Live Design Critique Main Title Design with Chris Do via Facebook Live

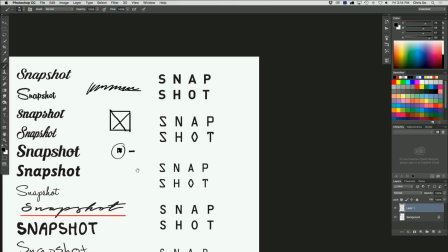(8:19)
Okay? So that's what we're doing there. So that's why Min is breaking this up.
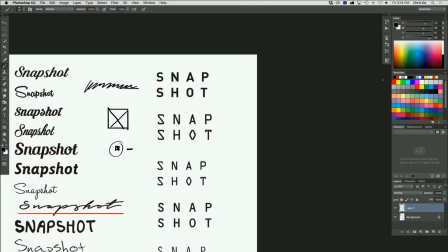(8:23)
But what I would say is, then what we want to do, I'm going to switch colors here, is probably not to space that out as much. What I would do is try to pull these letter forms together, make it tighter. So this is going to go in like that, and this will go in like that.
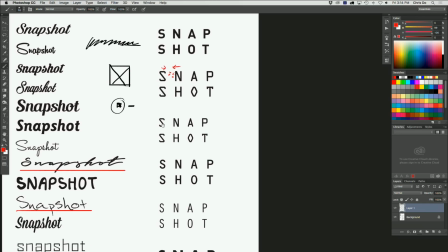(8:38)
Is the delay killing it? Like when I talk and I'm off sync, Ben? No, you're in sync here.
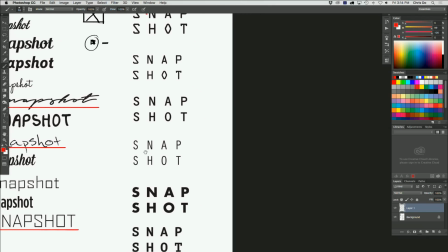(8:44)
I'm in sync? Yeah. Okay. But as I'm talking, I'm kind of moving here. So there's a bunch of different typefaces here, and none of them are saying that they're going to work or not work.
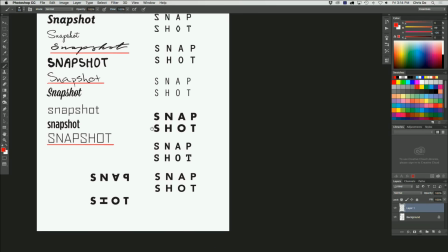(8:52)
I know some of them I just don't like. And there's something strange going on here. There's an inversion of the letter A right here. You guys see that? And then the P goes backwards. And I'm wondering, like, why somebody did that, right?
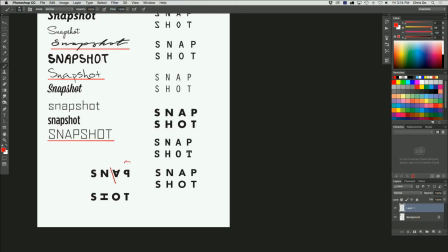(9:05)
And I'm thinking that the reason why the P may have been flipped around that way is to give us nice, sharp edges here. So sometimes you guys will see logo types that kind of have funky letter rotation or orientation. And that's mostly because I think they're trying to solve a spacing problem.
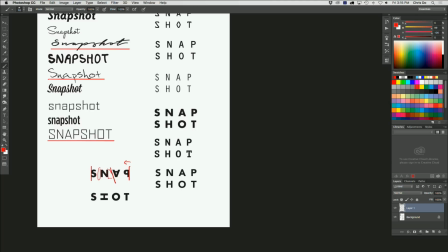(9:23)
Okay, we're looking at the spacing between these letters, and we're trying to find something that feels optically even across the board. So that's called, what's that called, Ben? What's the term? What's the type term for that?
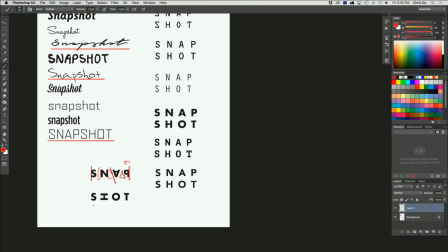(9:38)
I'm sorry, I was reading somebody else's comment. Thank you, sir. So it's called kerning, right? The space between letters. Hopefully I spelled that right. So here, there's something interesting that's happening where she rotated the H on its side.
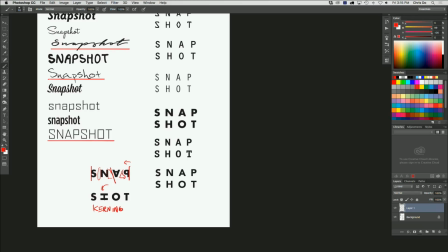(9:54)
So it's reading like an I. So it's not reading really well. interesting idea. It reads like S-I-O-T instead of shot, S-H-O-T. So we kind of have to be mindful of that this might look cool, and it's really nice to explore, but it's not really reading, okay?
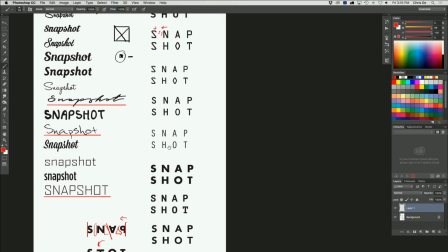(10:09)
So now we're going to go on to the next thing. So we're still playing around with some type, so we're going to see some further exploration of type. If I can hit that key. Why is it not working?
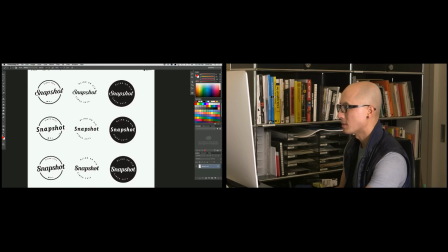(10:25)
Okay. And I think as a designer, we can add in extra type.
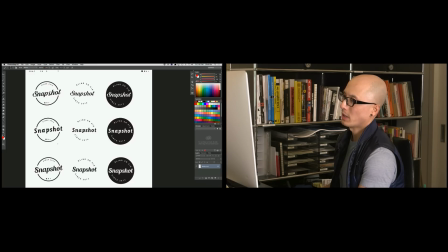(10:32)
We can add in elements like a circle. We can put it on a slant, like the way it's done right now.
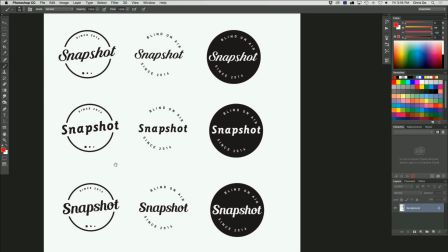(10:38)
And so we're kind of throwing out some fonts that are obviously not going to work. Some exploration here.
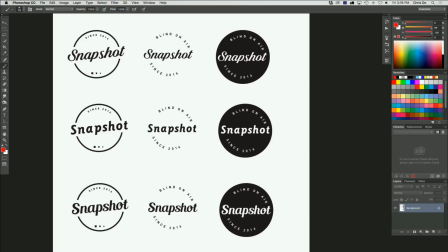(10:43)
And I think at this point, I was telling Min, like, since it's called Snapshot, it kind of reminds me of photography
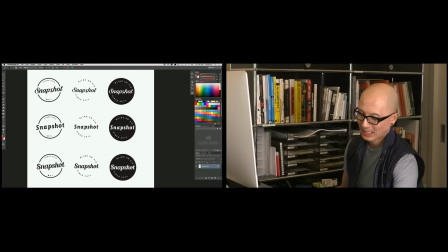(10:50)
and maybe like a camera company like Leica or Agfa, the paper company, like when people used to take pictures and use real film and print things out, And so I think that's where this was being, where the inspiration for this is from.
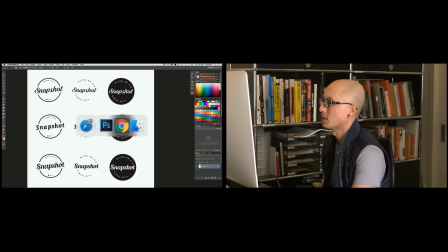(11:05)
So I'm going to switch over to Safari, and I'll hide that one for a second. Let me ask you, typically when we do standard logos, we start in Illustrator, at least I do. Is there a reason why, related to motion design, that this is in Photoshop? Or is that just her platform that she's using to explore? Why are we in Photoshop? Yeah. Okay, good question. We do not design in Photoshop. We design in usually Illustrator, okay? Mm-hmm. And the reason why this is in Photoshop is because I'm paint over it. Oh, gotcha. That's mostly for me to mark it up. I'm trying to simulate like me sitting down with a piece of paper and working over it. So now if we're looking at the screen here, here's the Agfa logo. And it has a certain look to it.
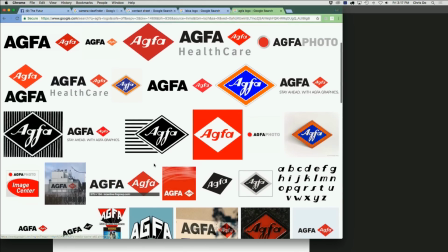(11:51)
It's very retro. This one's really nice. I like this one right here.
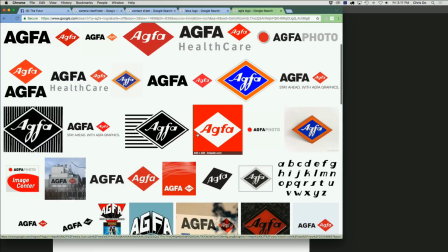(11:56)
I hope you guys can see me moving my hand around it. It's kind of an italicized font, sans serif.
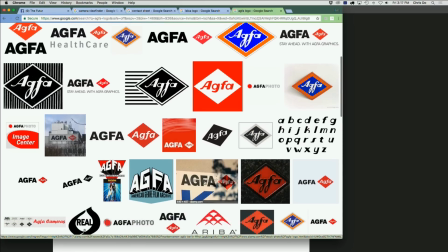(12:03)
It's in a diamond-shaped thing in a red box. That's pretty cool. So I'm just trying to look for something to grab onto as an idea.
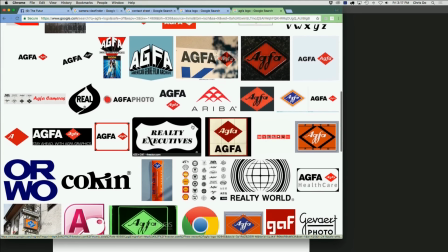(12:11)
If the show's called Snapshot, there's something about film and photography that I'm kind of picking up, and that's what I'm looking for.
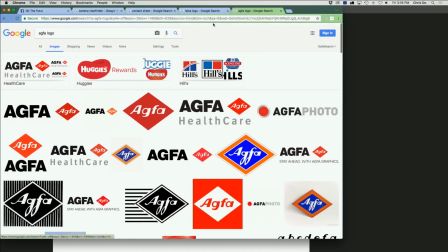(12:18)
I want it to be grounded in something, right? And so here's the Leica logo.
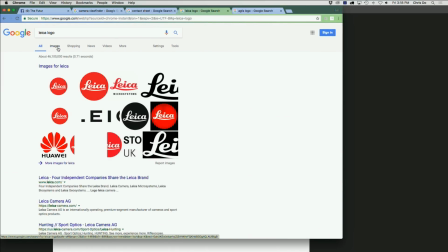(12:22)
Leica is, legendary camera company and super expensive and high end.